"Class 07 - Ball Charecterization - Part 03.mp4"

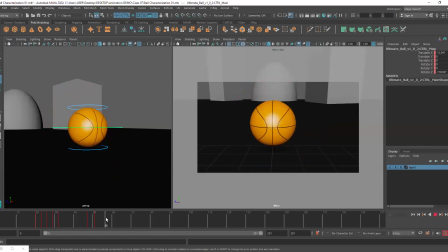2949s
You see, I can definitely go ahead forward like this and I can move the character up. What it does is it looks kind of boring. See, the character is just straight away looking upwards, right?
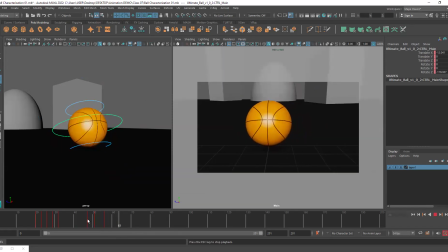2964s
Just one dimensional movement is happening. We want to add more depth to the scene. So what do we do instead is we rotate the ball downwards to show anticipation. Very little rotation you can see I've done. Let me undo this and do it again. I just went forward 3 or 4 frames.
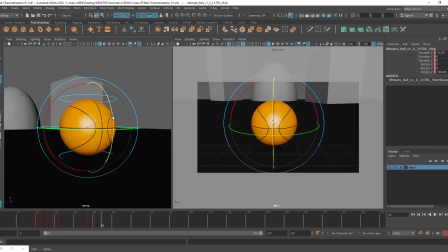2983s
I rotated it downwards just a little bit. Then I went forward 4 or 5 frames, and I rotated the ball up. So if we play this now, you can see it goes down slightly, then it goes up. Now the speed is a little too much.
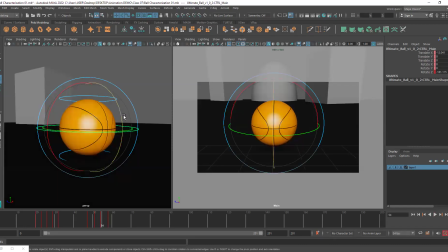2999s
The speed looks very fast, and the reason behind this is at 54, you can see the ball is actually rotated downwards like this, right? So now you can see it is covering a big amount of change from 54 to 58, and it is happening in only 4 frames.
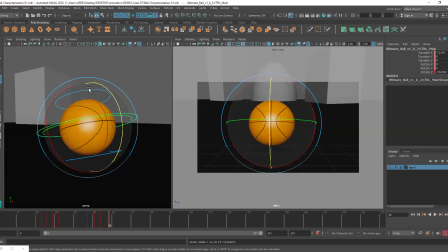3017s
This is exactly how much of movement I want, but the timing is not very accurate because if I hit play, it seems very abrupt and kind of unreadable because it is so fast. So what I'll do instead is I will increase the timing.
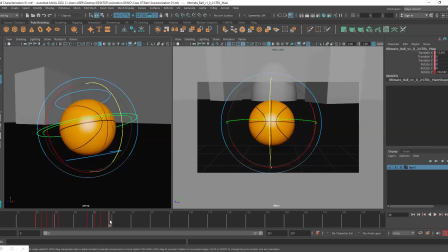3034s
So this movement which is happening at 58, what I'll do is I will select that particular keyframe and I'll move it to 60. Basically, I'm giving 2 extra frames in between. That will basically increase the timing, right?
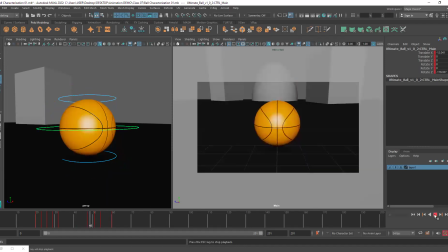3051s
Because I'm giving 2 extra frames. So now if I hit play, you can see this is much more readable. Okay, it's going down, then it's going up. Now again, same thing follows.
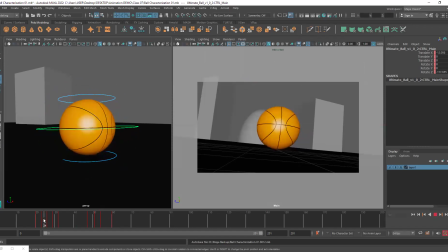3064s
The ball goes up, it shouldn't just stop. Same thing that we did here. You can see we didn't make it come to a complete halt.
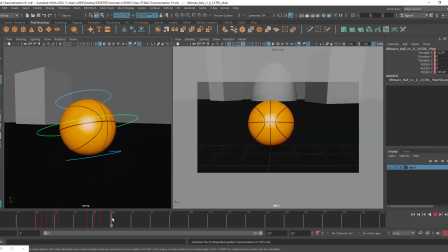3071s
We added dampening here. So same thing I will do with our ball here as well. So when it is rotating up, it is up, right? Now I don't want to stop it suddenly. So I'll go forward 3 or 4 frames. I'll make it come down, and then I'll go forward 3 or 4 frames and I'll make it go up.
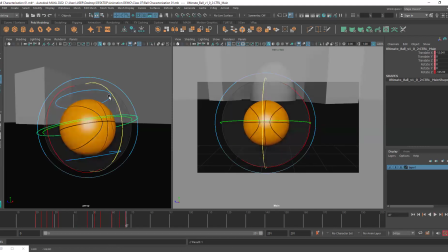3090s
So I added only 2 frames of dampening.
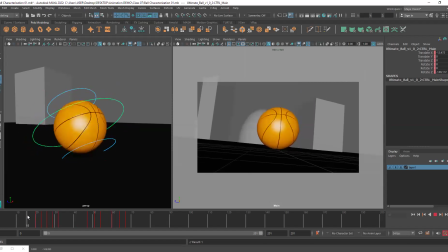3093s
Here we added multiple frames because the ball was, in a big movement, right? It was already translating, rotating, and everything. In this case, the ball is stationary.
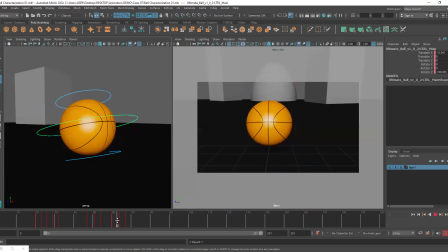3105s
It is only rotating up and down. So therefore, I'm just adding very little amount of dampening. So what is happening here? The ball is rotating upwards from 54 to 60, then it rotates downwards to 64, and then it rotates up again at 67.
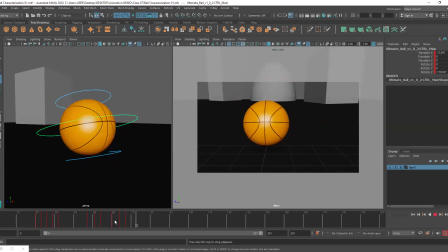3123s
Okay, if I hit play, look at this. Can you see the movement? Look at the jiggle. If you want, you can definitely go ahead and add 1 extra key to smoothly end it.
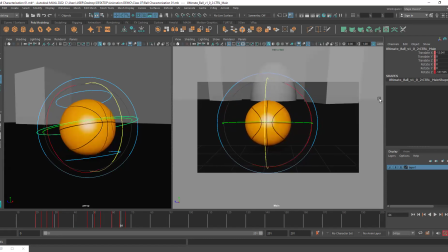3139s
So it's going up, it's going down, it's going up again, and then I'll go at 69 or I'll go to 70 actually, and I will very slightly move it down.
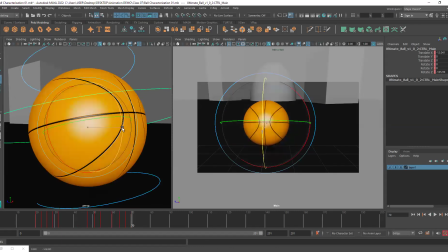3149s
See, let me undo this and show it again. Very subtle movement I'm going to add. So if you go back and forth in your keyframe, if you jump the keyframes like this, the way I'm doing by pressing the middle mouse button and comma button, you will see. So I'm pressing sorry, I said middle mouse button.
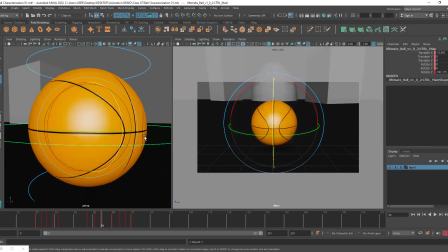3169s
What I meant was uh, the full stop key. Okay, the comma key and the full stop key. So I'm using the full stop key to move forward. You can see it's going up. At 64, it's going down. At 67, it's going up. And at 70, it's going down again, but very little.
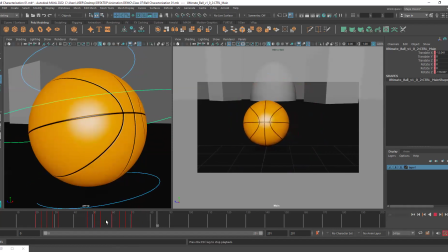3186s
So if I hit play, we see the jiggle. Okay. Now it looks a little bit weird because camera just stops here. Not to worry.